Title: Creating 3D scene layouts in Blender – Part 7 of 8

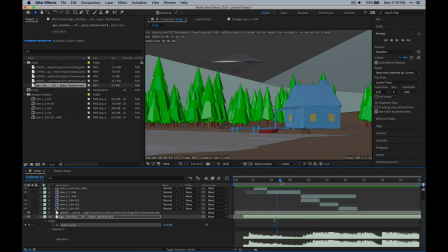[16:35]
Okay. There we go. I think that might have been a weird glitch because I had that toggled off, but not really sure. So let's just see what happens. So the sound is gonna fade out as the tractor beam goes away.
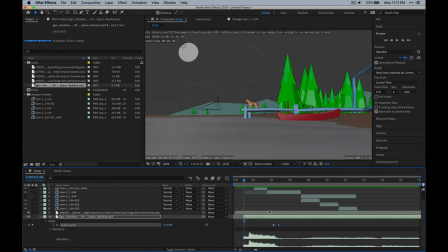[16:55]
And we're actually gonna have the sound maybe be keyframed here as well.
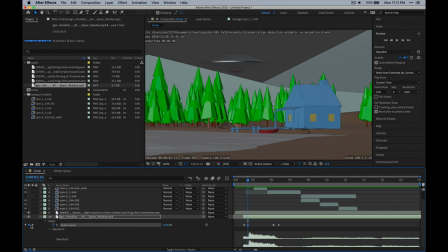[17:01]
So we're gonna keyframe this to be on. So if you use these little arrow buttons, it pops you over to the next keyframe.
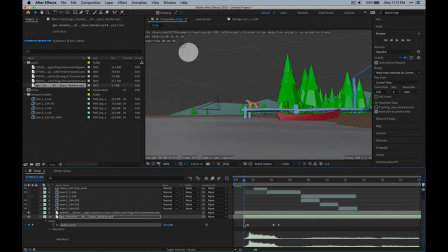[17:07]
So you don't have to try to keep lining it up. So let's try that.
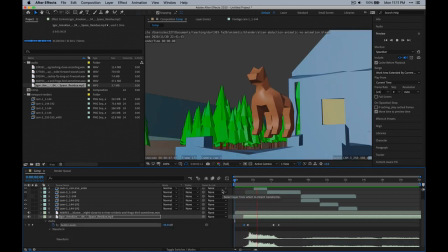Right, so now it kind of totally, the sound kind of aligns with that, and it makes it feel like it's making noise, right?
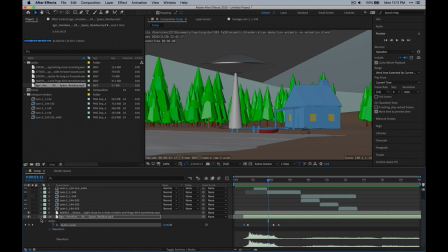[17:24]
So that's what adding these sound effects is all about. Okay, I've got a few more here. There's a dog barking.
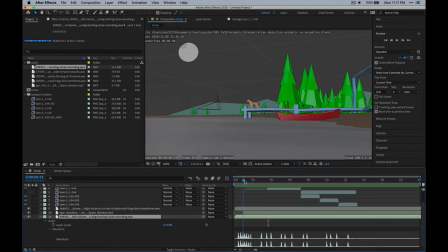[17:36]
Okay, and so let's just play this back.
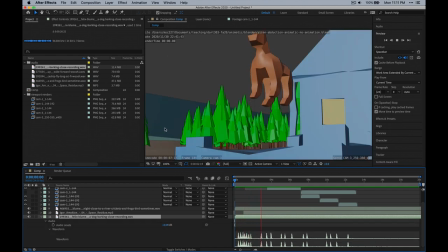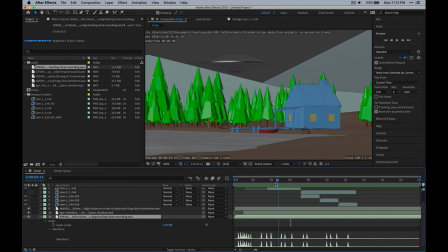[17:48]
So it doesn't make sense that it's the dog's still barking now. So we want to maybe go ahead and keyframe these audio levels. So let's just keyframe this here, and then I'm going to drop that down.
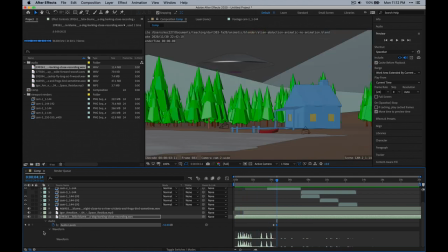[18:02]
There we go. And probably need to maybe turn that totally off there.
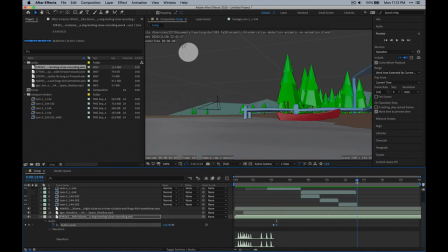[18:12]
Okay. And all right, so I could do some more work here. But what I want to do is
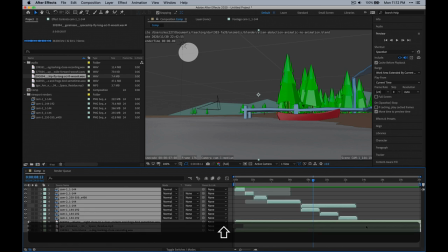[18:27]
go ahead and actually add some intro kind of titles.
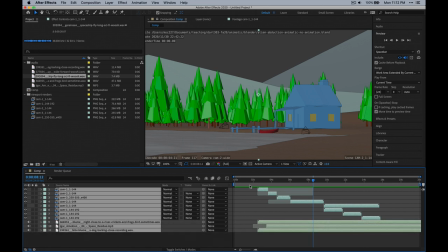[18:33]
So let's go ahead and move this back a few seconds.
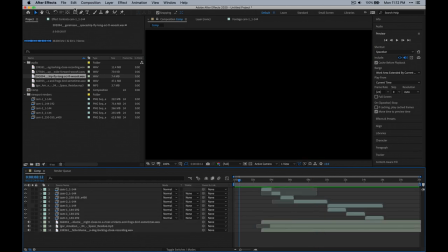[18:39]
And I am going to use the text tool. So you see everything's kind of moved back and there's a void now. So what I can do is just go here and make a title. I'm not gonna do the same amount of work I did for the other one I showed. I'm just gonna call this
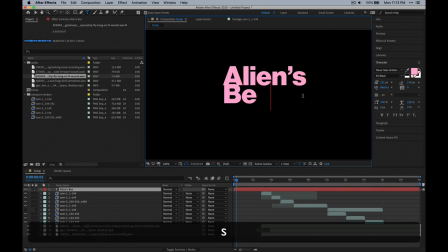not fiend, friend. There we go.
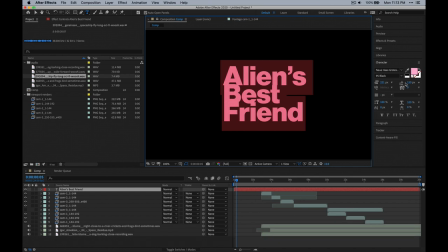[19:10]
And let's center align this particular title under paragraph.
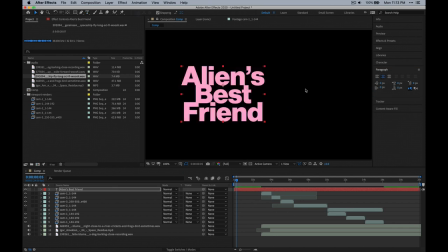[19:17]
We can go ahead and center that. And if we just use the cursor tool here with this selected, we can go to align and then align that here to the middle.
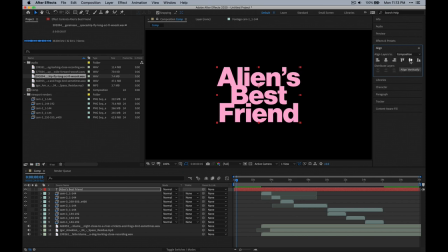[19:30]
We could use that for the vertical line as well. And so that's gonna work. I think, you know, I had animated an extra thing, but I'm gonna leave that off for now. And then we want to essentially crop this back here because it adds it to the entire timeline.
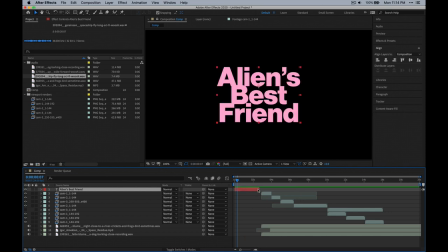[19:50]
And so now I need to animate its opacity so it fades in and out. So I'm gonna go down to transform. I'm gonna untwirl these. Opacity is what's gonna enable us to fade to black. So let's go here to the beginning, add a keyframe, fade to zero here.
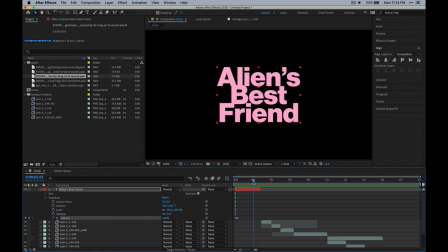[20:07]
Now you can see the opacity fades in, and then we can click a keyframe, move to the end here, and then fade this out. So let's just play that back.
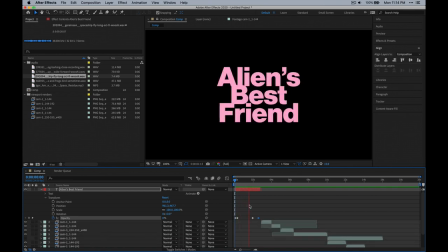[20:21]
And it had to do a cache preview here, so. Okay, so one of the nice things to do is overlap sound.
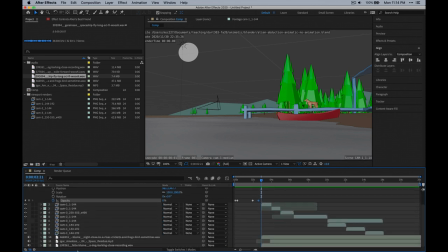[20:30]
That helps introduce what's coming next. So if we actually take this sound clip and move this to the beginning, I think you'll find that it helps tie things together better.
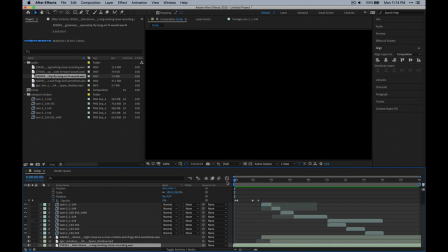[20:40]
So let's just...